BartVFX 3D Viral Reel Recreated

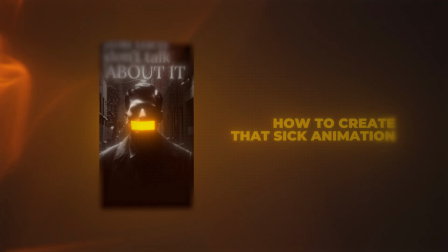[0:00]
Welcome my friends, in today's video I'm gonna show you how to create that sick animation. I visited one of my reels and the best part about it is that we got only one color that is standing out.
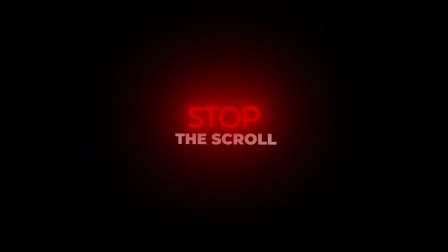[0:08]
So this is gonna be an extremely captivating technique to stop the scroll, and without further ado, I'm gonna show you how to do it.
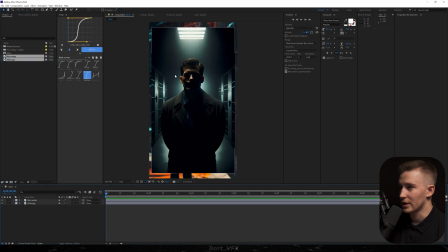[0:13]
Alright, so we're back in After Effects. So basically I grabbed two assets from my previous reel. We got a man with mouth tape and then we got a dark alley that is looking like that. Don't really mind that guy, we're gonna cover him with the other one. So the first thing we need to do is trim that layer to one frame. I'm gonna double click, go to the roto brush tool, and we're gonna drag it through his body. If you hold Alt, you can deselect.
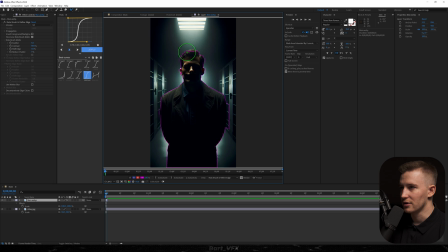[0:32]
That's the beauty of After Effects, you don't really have to go to Photoshop to do it. Alright, we're pretty much set. I'm gonna hit freeze, go back to the main window, I'm gonna right click, pre-compose, select that circle, call it man, and hit enter.
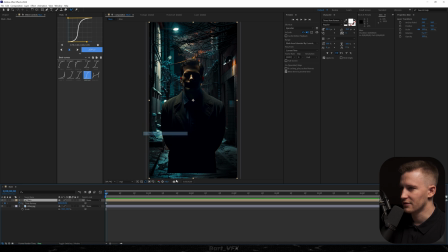[0:44]
Then I'm gonna right click, go to time, freeze frame. And we're gonna pre-compose that layer one more time. We can actually delete the last part of the text. Hit OK, and we're gonna right click, where's open?
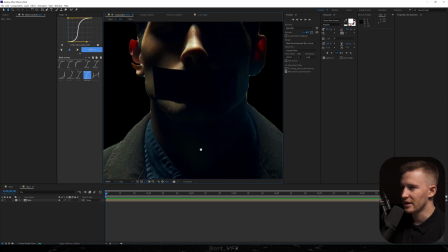[0:55]
Open layer source. And here what we need to do is basically recreate that mouth tape, but we're gonna create our own.
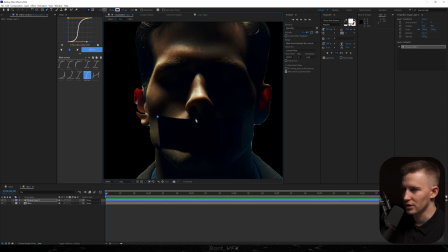[1:01]
So for this, we're gonna grab the pen tool and I'm gonna just try to recreate it. Make sure you got nothing selected, so you're creating a new shape. Okay, seems to be perfect. Now we're gonna change the stroke to none and I'm gonna change the fill color to solid.
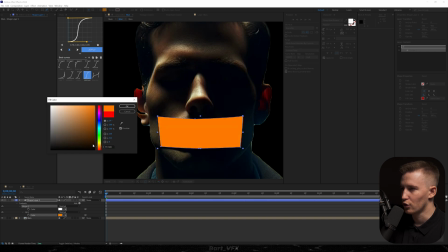[1:13]
And we're gonna change it to orange. Let's hit okay. And that's what we have so far.
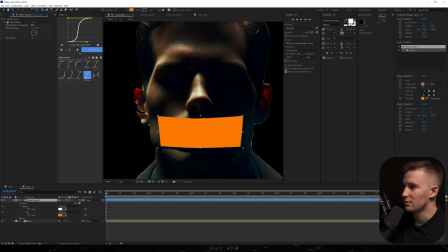[1:18]
There's an effect called linear wipe, and if we start playing around with the transition completion, we can reveal it in an easy way. The only thing I'm gonna do is change the degrees to minus 90, and that way it's gonna be going from the other side.
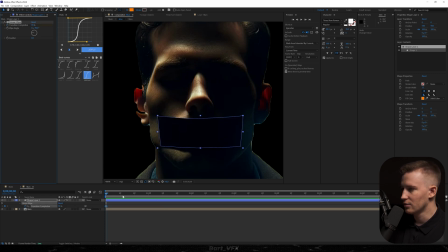[1:31]
So let's set it to 100%, set a keyframe, hit U, move forward. Actually, I didn't set it to 100, right now it is.
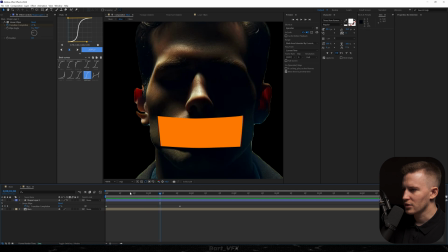[1:37]
And I'm gonna change the value to 0%. So that's what we have. So basically the mouth tape starts somewhere from here.
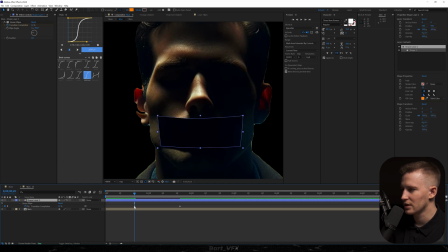[1:43]
So we can set a keyframe, delete the last one, and extend. And right now it's gonna go from the very beginning.
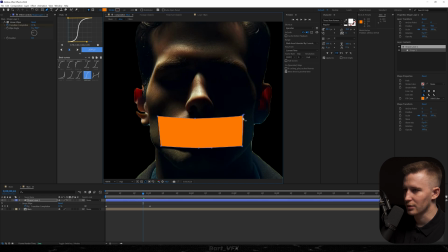[1:49]
Just gonna grab that point and align it with this one. Then we're gonna head over to our man and we're gonna add tint.
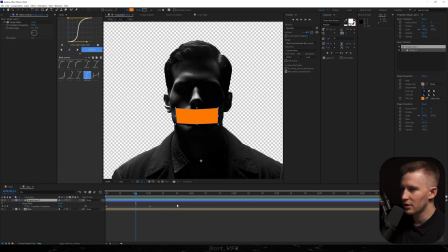[1:55]
Then to the tape, we're gonna add the effect called deep glow. You can use regular glow, that's fine as well. And that's what we have, already looks pretty sick. Then I'm just thinking when it's revealing, we could actually bump up the feather to soften it out.
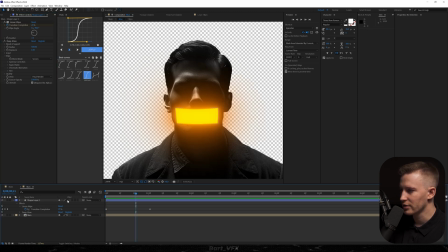[2:06]
Yeah, perfect. We could turn off the effect for now, just to make it smooth, and go back. Now I'm also gonna add tint effect to the alley.
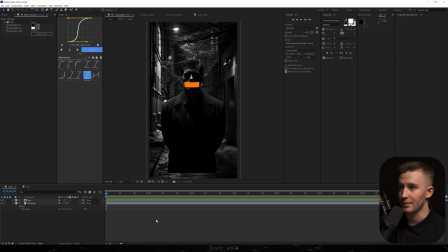[2:12]
So basically the only thing that is standing out is the tape. It's looking absolutely fantastic when it's done like that. I'm gonna right click, go to new camera, and we're gonna change the preset to 200, I'm just kidding, to 35 millimeters.
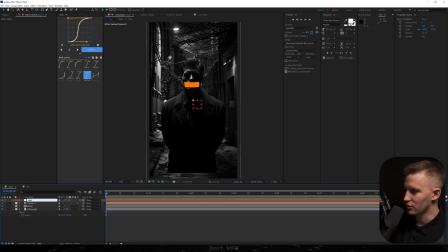[2:25]
Hit okay, okay again. Then we're gonna create a new null object, rename to cam control, parent the camera to the null, drag underneath, and we're just gonna change the color. We're pretty much set, the only thing we need to do is turn on the 3D layer. Okay, now I'm gonna drag that man somewhere here.
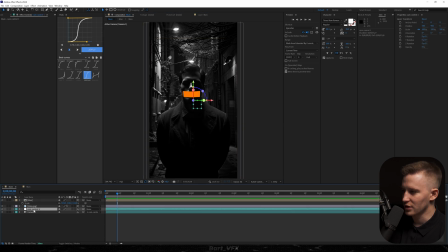[2:39]
I'm gonna scale it up, and we're gonna set the keyframe for position in our cam control. Let's put it to the very beginning. I'm gonna zoom in a little bit and then zoom out. So that's what we have. And the problem is that there's no separation between the man and the background.
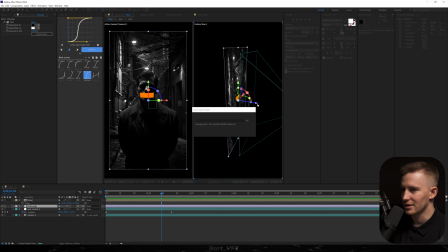[2:52]
So for this, I'm gonna open up the second view and we're just gonna grab that alley and with Z position, move it away and scale it up.
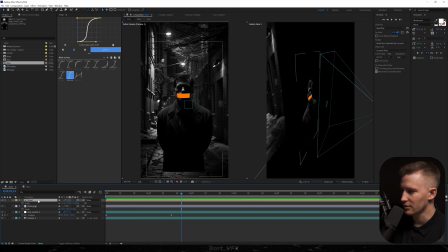[2:59]
Okay, I can see that we got a problem over here. So for this, I'm gonna scale up the man and something like that should do. Okay, you can already tell that we got that 3D feel in the background. We're also gonna need a text above. I'm just gonna retype what I said in the original reel. Okay, the original font I used back then, it was Laura.
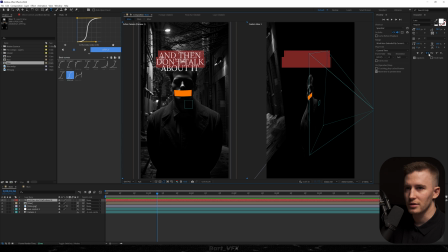[3:17]
And as for the upper two lines, we're gonna turn off the caps. We're gonna decrease the size.
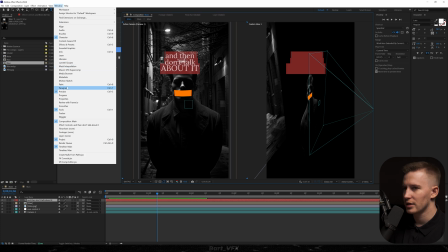[3:23]
And you know what? I'm gonna head over to window, paragraph, and we're gonna switch it to the left paragraph.
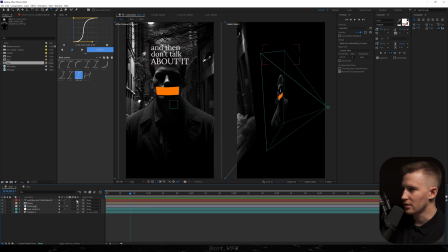[3:27]
As I'm looking at this, I feel like the bottom text should be a bit lower. Now we're gonna turn on the 3D layer and we're gonna put that text in front of the man and maybe a bit lower. Okay, a good idea here would be putting the text even closer. And then what I'm gonna do is grab that man and put him a bit lower.
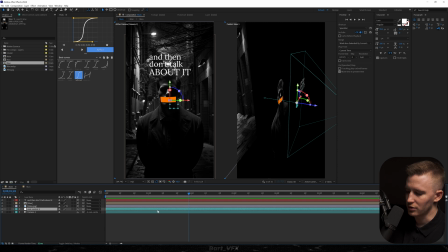[3:42]
Okay, seems to be perfect. Now what we need to do is hit U, select both keyframes, easy ease.
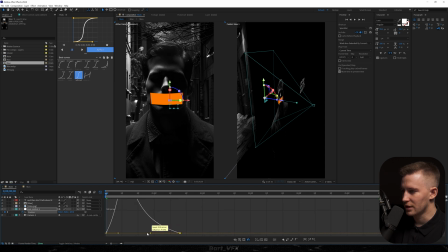[3:48]
We're gonna go to the graph editor and we're just gonna create peak on the left. Okay, looks pretty cool.
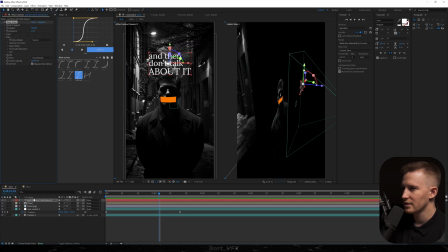[3:55]
We're gonna have a deep glow on that text. Let's turn off the effect for now. Go to the man.
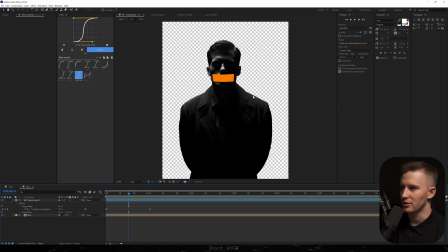[4:00]
And just to make him more visible, we kind of need to emphasize certain parts that are brighter than others. So for this, I'm gonna head over here. I'm gonna add deep glow. And it's already much more visible.
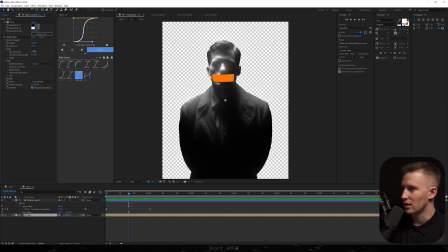[4:09]
And if you head over to the input, you can bump up the threshold. And only the brightest parts are gonna stay visible, which is pretty cool. I'm gonna also add curves. We're gonna decrease the shadows and make some parts brighter by creating an S-curve.
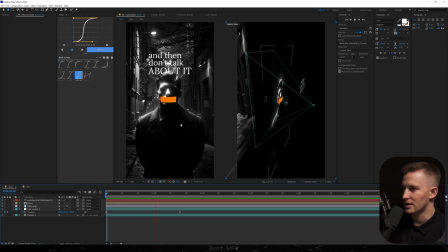[4:22]
Let's go back. It's already standing out way more, which is pretty sick. I'm gonna add exposure to the alley and decrease the value over here. The goal is to make him stand out the most together with the tape. I'm gonna get a bit closer. And also we're gonna head over to the camera, open up transform, alt click point of interest, regular procedure.
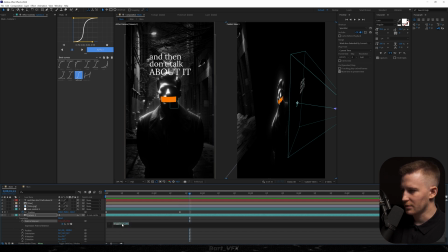[4:40]
We're gonna type in 2,20. Might be a bit too intense. We kind of want a subtle shake. Then we're gonna create a new adjustment layer.
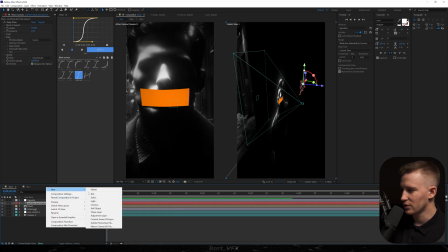[4:50]
rename to vignette, add the effect, and below vignette we're gonna create another adjustment layer, which is gonna be called heat wave.
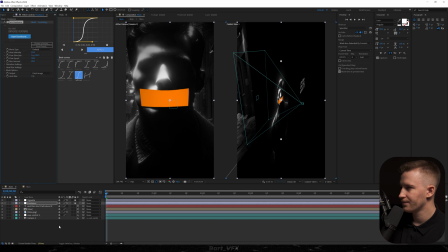[4:57]
Now we're gonna use the effect from universe. It's from Red Giant, and this is basically gonna give you that heat wave effect. You can see how it's moving right now, which is pretty cool. Now we're gonna turn on the motion blur, which is already making it look so good.
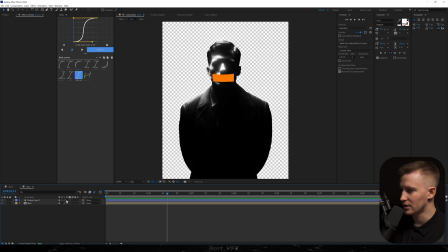[5:12]
Nice. We're gonna go back to the man, and here what we need to do is turn on the effects. That's looking so good when the tape is standing out.
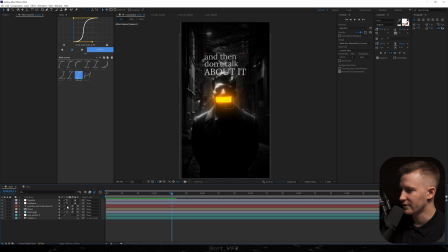[5:19]
And then we also need to turn on the effect for the text. Just as I'm looking at this, I feel like we could head over to our text and we're gonna decrease the exposure just so the mouth tape is more visible. Something like that should do. Okay, that's looking so good. Absolutely love this one. I honestly think I recreated it perfectly to the original version.
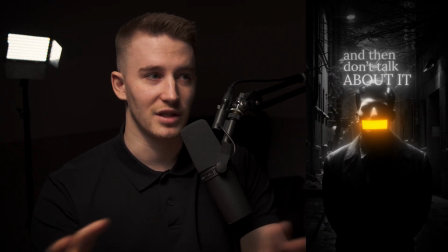[5:36]
That'll be it for this tutorial, and I encourage you to try that technique where everything is dark and then you have like one bright point in the screen. I think it's an extremely cool way to draw attention. With that being said, we're gonna wrap it up here, and I'll see you tomorrow. Cheers, guys.